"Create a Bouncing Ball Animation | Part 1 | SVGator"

Hey there, and welcome to another SVGator tutorial. My name is Matt, and today we're going to be learning about how to create a convincing bounce animation. And you might be thinking a bounce animation is pretty basic, right? It's just kind of squash, stretch, a little bit of positioning, some timing, some motion. And you would be correct, and yet at the same time, it can be quite challenging to make a convincing bounce animation. And so today we're going to dive in. I'm going to show you some of the techniques and methods that I use and some of the science behind how to use the easing graph in SVGator effectively. So I hope you'll join me and I hope you'll enjoy this lesson.
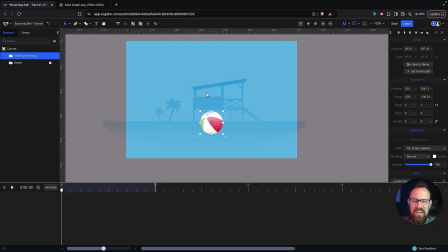Cool. All right, let's dive in. Okay, so as we dive into our scene here, yours might not look anything like mine. You might not have any of these beach elements or even this beach ball. And that is totally all right.
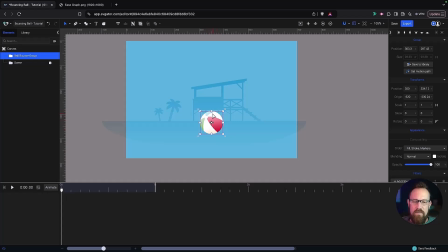All you need is a sphere or a circle shape to start off with for this demonstration. I'm going to use the beach ball because eventually I'm going to add some rotation to it. And I want to keep these stripes so you can see how the ball rotates.
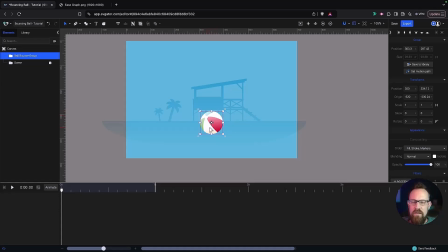But all you need is a circle shape to animate, to do this first animation. And so what we're going to do before I forget and before you forget, because this could mess you up later on, is you want to make sure that your origin source is down at the bottom of your
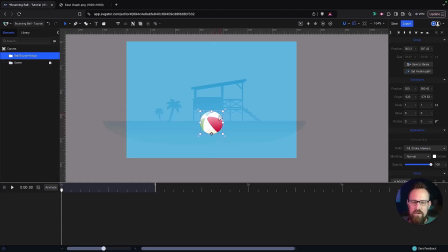circle. And for me, my beach ball. And why do I do that? Well, because this is going to be the plane. This is going to be the ground plane where the ball is going to bounce from or impact. And so I want my origin source.
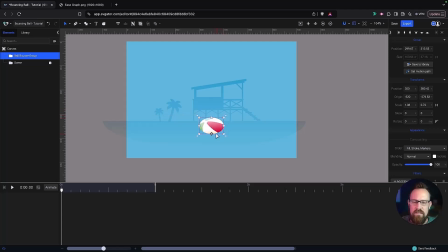I'm going to squash and stretch my ball some. And when I do that, I want it the origin source to be at the bottom because that is where it's striking the ground. If my origin source were in the middle, let's say, and I started to squash and stretch it, it's going to squash and stretch towards the middle, and that's going to lift it off the ground plane,
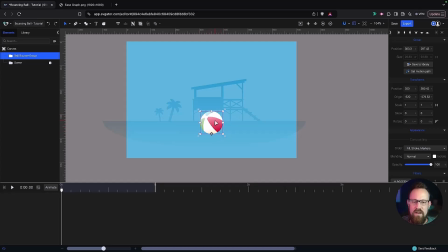and that's going to be problematic. So before you really start animating, go ahead and put that origin source at the bottom there. Okay, so what are we going to do? Well, we're going to lift our object into the air.
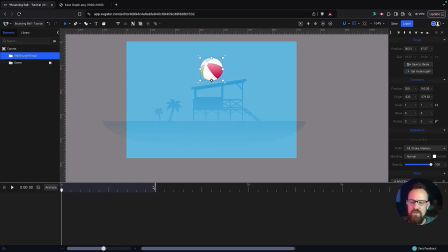And we're going to just have a 1 second looping animation where our ball is going to fall, hit the ground, squash, and then bounce back up. And then it's just going to repeat that motion. And so, yeah, pretty straightforward, but you'll see there's
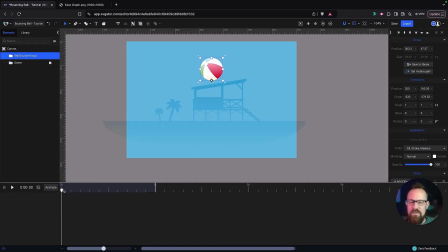some easing that's really going to make this effective. So to start, let's go ahead and add a position and a scale keyframe right at the beginning. Then we're going to go right to this mark right before the halfway mark right here.
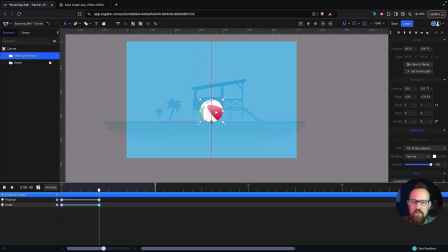And we're going to add 2 more keyframes. Then I'm going to bring the ball down to where it strikes the ground right there. And here I'm going to stretch the ball up, bring it up like that. So one thing to keep in mind that
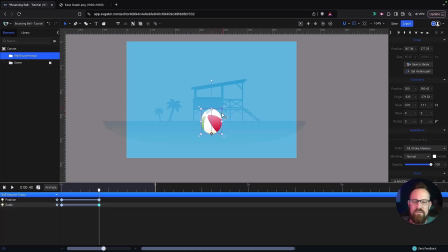is one of the challenges of this squash and stretch is that you can manipulate the shape of the object, but the volume should always stay the same. So the air inside the ball is the same as it's getting stretched.
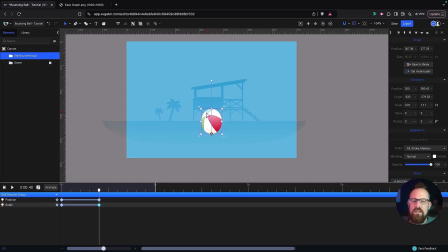So what that means is I want to make sure that the volume of the ball stays about the same. So as I'm stretching it up, as it's getting longer vertically, it's also getting more narrow widthwise. And vice versa, if I squash it down, it's getting wider as it shortens vertically.
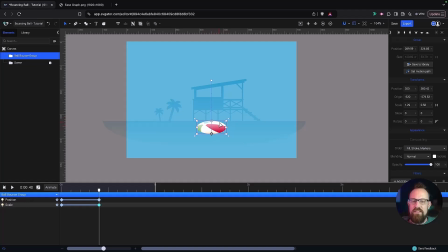But I want to keep relatively about the same volume. So you can recognize it's still the same ball. It's just getting squashed or stretched. So let's go back. So it's stretching. So let's see, does it? Yeah, so why am I stretching? Well, as it's falling, gravity is pulling it towards the ground.